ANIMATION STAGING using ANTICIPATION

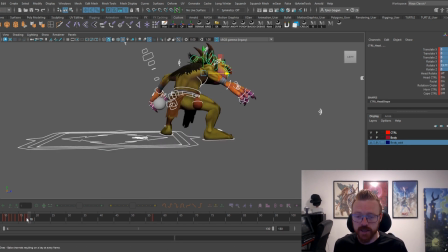1484s
And so after we get that, we're going to select everything right here, and we're going to press S. Okay? And we're not actually putting this actual animation into a game, but it's important to like
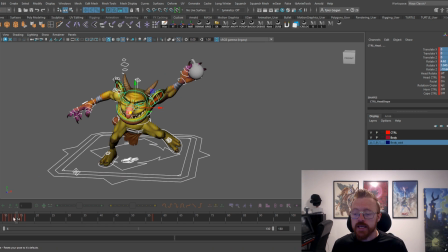1497s
get him to go back into loop. That's what we always want to do, right? Get him going back into idle, or all of our characters going back into idle.
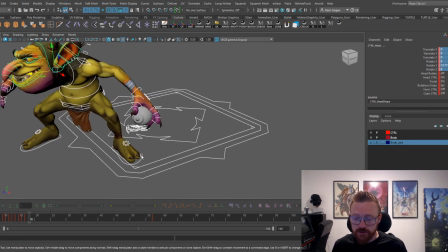1505s
Okay? For this foot, I don't want it coming back. You see how it pops up into position like that? I don't want it coming back.
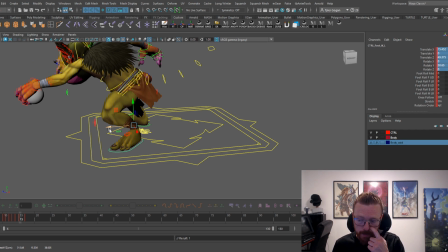1514s
And in fact, I can change this and move this foot position back because I like how,
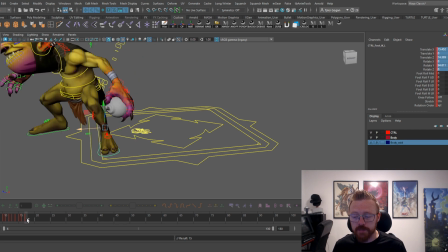1521s
like, I have to pick up this foot in order for it to return. Okay? So I want to pick up that foot. It adds more like weight shifting and more believability into the animation.
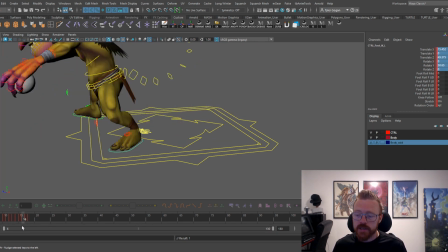1535s
Okay? He takes an extra step to get back to idle. Forward. That's idle right there. He's going to come back.
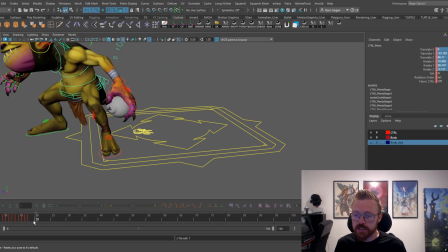1554s
Right here, come back. And the reason I'm pulling him back is because he has to continue that forward momentum as he's taking steps, right? Okay, so we've got our blocking in for this guy.
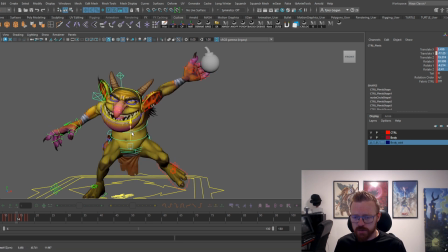1569s
Okay, this pose is feeling a little bit so I'm going to adjust it accordingly. Let's time him out now. Okay, let's time him out. He is going to put his hand in his mouth.
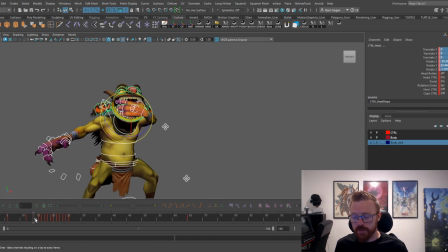1589s
He's going to go down, grab that bomb, pull it back out. Want to make that a little bit slower as he's pulling it out and going down into this position. Okay, we can get rid of this frame back here.
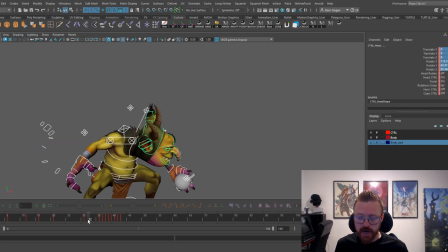1602s
And then he's going to look at it. Yeah, he's going to come down. He's kind of going to pull it out and then kind of not slowly go like this. And we'll see how it feels. But he's going to look at it, right? I want him to look at it and hold that for a while.
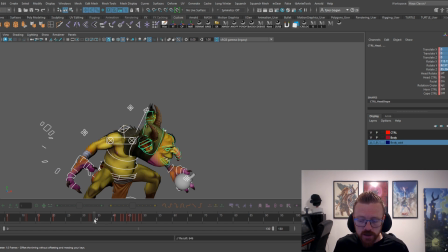1619s
So we're just going to set a frame right here. Okay, because all this time in here, he's going to look at it. And then he's going to look back at the player. Okay, looks back. This might be a little fast.
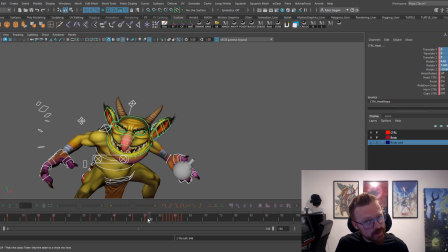1633s
He's going to look back at the player, wait just a little bit as more of an anticipation, and then he's going to reel back,
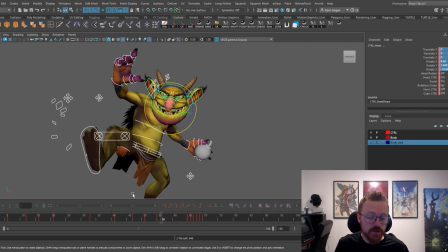1642s
hold again for another anticipation, for another telegraph.
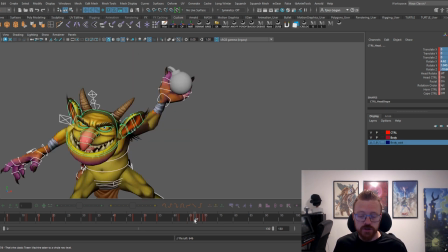1648s
Okay, and then go into the throwing. And this is probably too many, but I'm just going to put 3 frames in between all those throws, and then on the settle, a little faster.
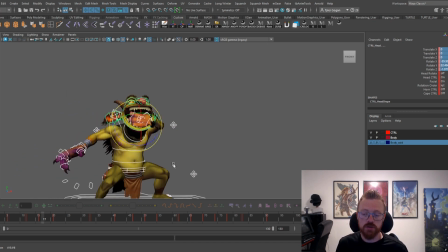1666s
Not too much though. Okay, let's see how our timing's feeling. All right, it's feeling pretty good, honestly.
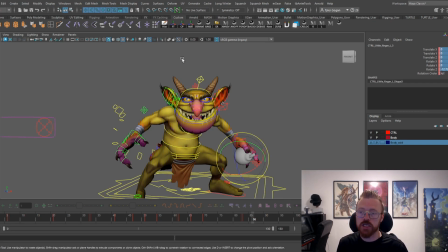1682s
Oh, our timing on our bomb is not good. It's because we didn't grab it at the same time as everything else. Okay, that's where the key pose is, so I'm going to hit S. That's where it's going to turn on.
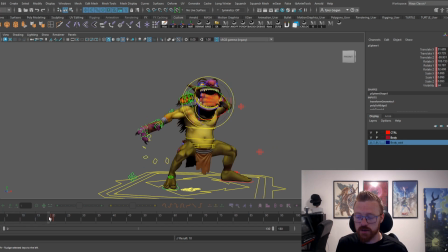1697s
Okay, and then I'm going to hit S here, because that's when it is at 0.1, where it's invisible. And then on the next frame, it's now attached to his hand. And pull it out. Okay.
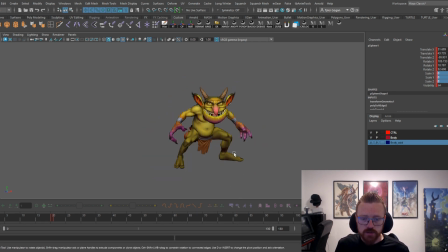1716s
All right, so pulls it out of his mouth, looks at it, then looks at the player. And I like him looking at the player. And at first I said, you know, maybe we won't have him look at the player. But I like how it's feeling right now, where he looks at the player and then he looks at the back of the bomb.